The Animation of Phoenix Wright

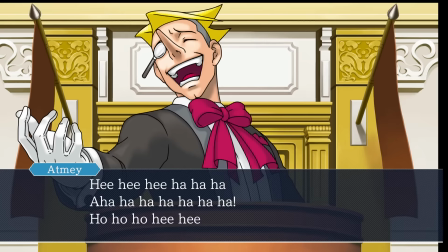12:21 By most standards, this would probably be considered kind of poor,
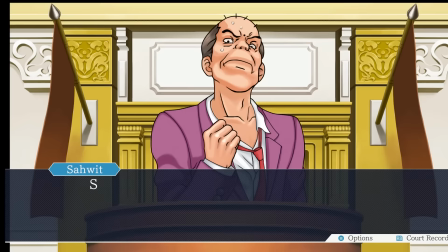12:25 but the over-the-top comedy of the outburst still makes for an incredibly satisfying surprise.
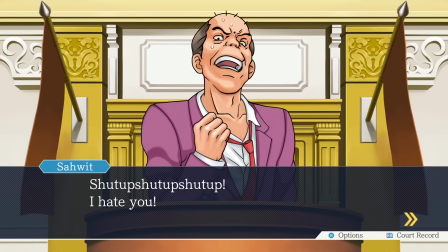12:30 But Frank's not done yet. Now that he's had his outburst, we've got a 6th pose of pure rage, and it has a lot of movement on it.
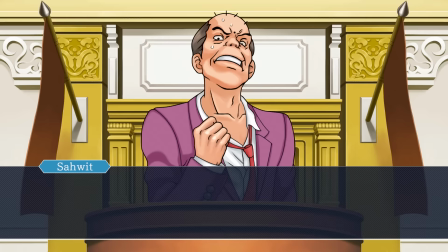12:38 The Frank that started this trial is nowhere to be seen. And when you deliver the final blow, the game has one more reward for you.
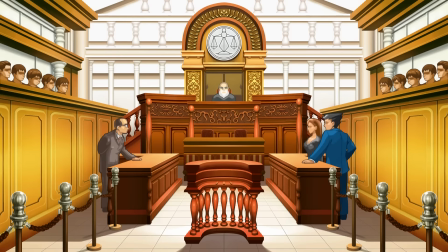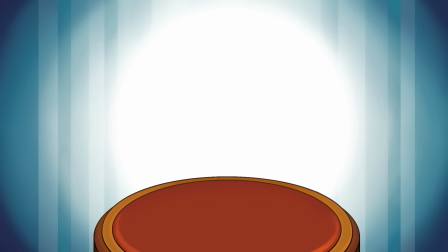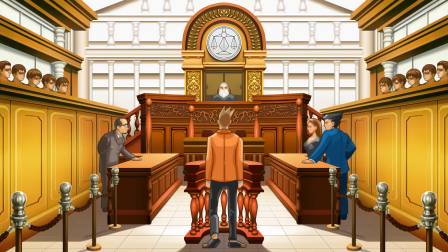12:57 A court case won by knockout. That's some good lawyering we just did. And that's it.
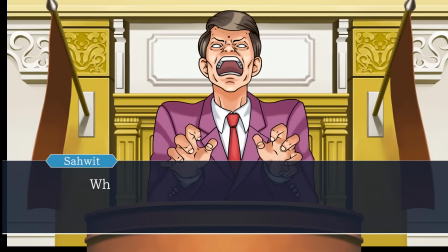13:02 That's all of Frank's animation. Just 7 or 8 poses with some extremely limited movement thrown in for emphasis.
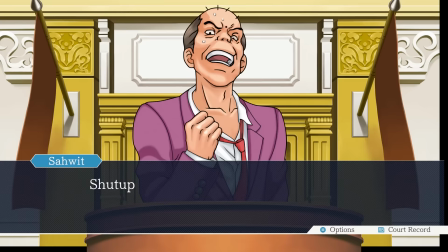13:08 Compared to most other hit games, that's barely anything, and yet it achieves everything it needs to.
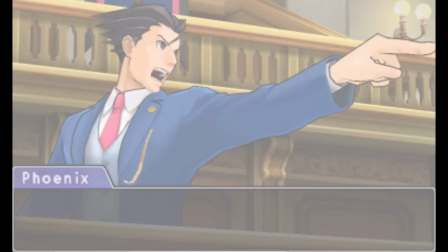13:15 In fact, this style of limited but exaggerated animation is so effective that modern Ace Attorney titles are still using it.
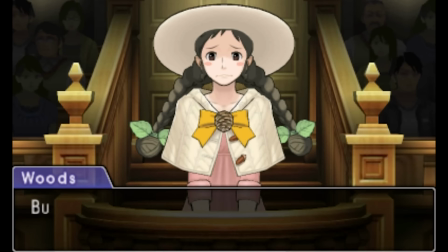13:23 The characters may all be 3D models now, and the snippets of animation may have a bit more detail than they used to,
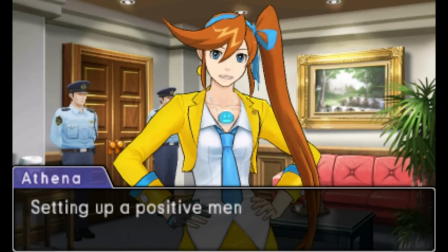13:29 but everything is still built on simple, held poses, accented with extremely limited,
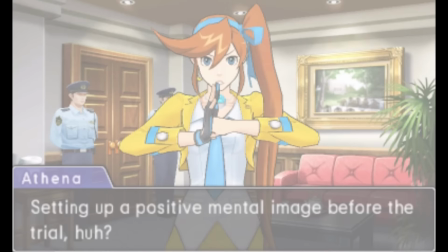13:35 specific motion. And I'm actually shocked at how well this works in 3D.
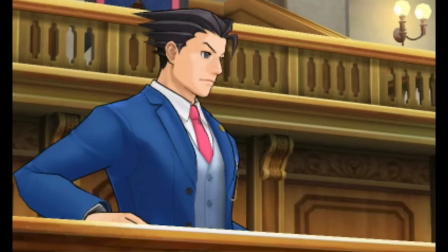13:39 Granted, the models aren't able to hit those old poses with quite the level of appeal as the original pixel art and drawings had, but they do get like 95% of the way there.
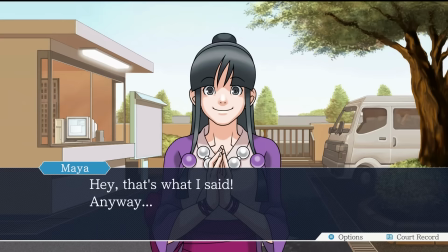13:47 And the constant use of unusually static poses makes the flourishes of animation even more appealing by contrast.
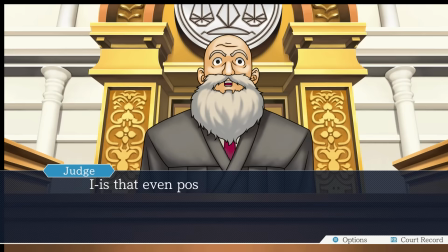13:55 The animation in Ace Attorney games is simple and impressive all at once.
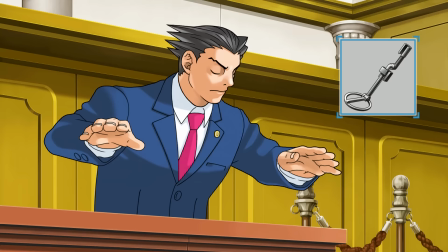14:01 Aesthetically, it has to strike this extremely delicate balance of adding just enough movement to keep
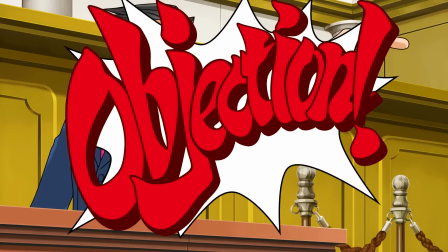14:06 things feeling alive and expressive without that simplistic movement just feeling like bad animation.
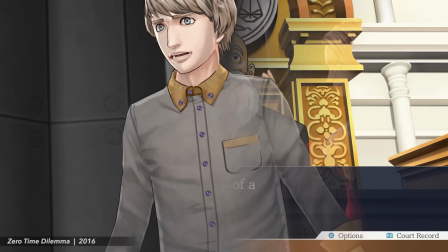14:12 To be cheap without feeling cheap, basically. The line between limited animation and bad animation can be extremely thin,
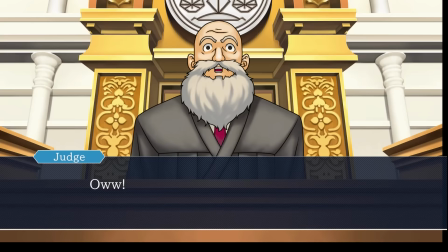14:21 and Phoenix Wright does drift over that line with some frequency,
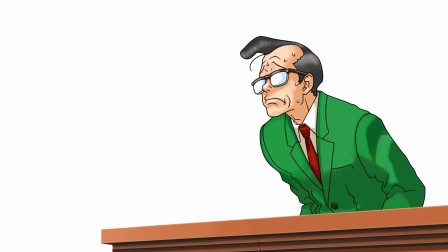14:25 if I'm honest, but when your posing is this strong, and when your characters are this expressive and their reactions are this satisfying,
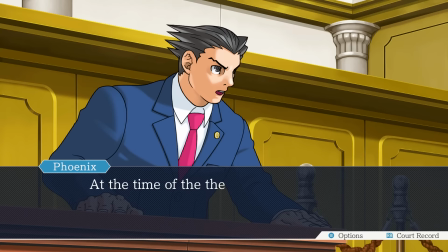14:32 I'm not sure any amount of clunky animation can ruin that.
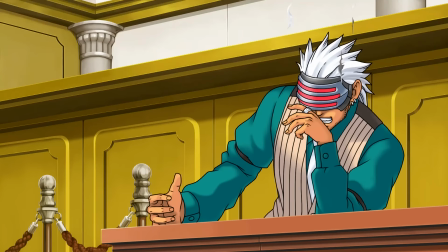14:36 Like I said, at the end of the day, the eternal challenge of game animation is in delivering the most bang for your buck.
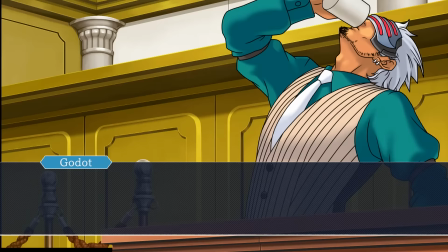14:43 And very few teams succeed in achieving this much while working with so little.
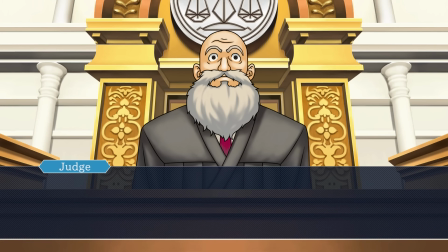14:49 Thanks once again to my patrons for choosing this topic. This was not a franchise I was planning to dig into, but I'm very happy you gave me the opportunity to do so.
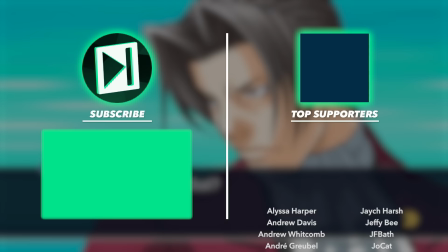14:57 If you would like to suggest a topic for a future New Frame Plus episode, then consider supporting the show like all of these beacons of justice over here.
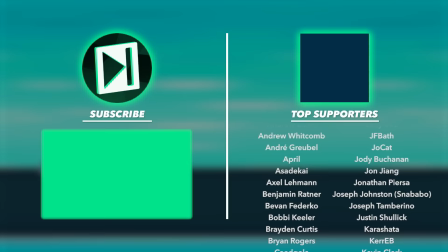15:04 Thank you for watching, and I'll see you next time.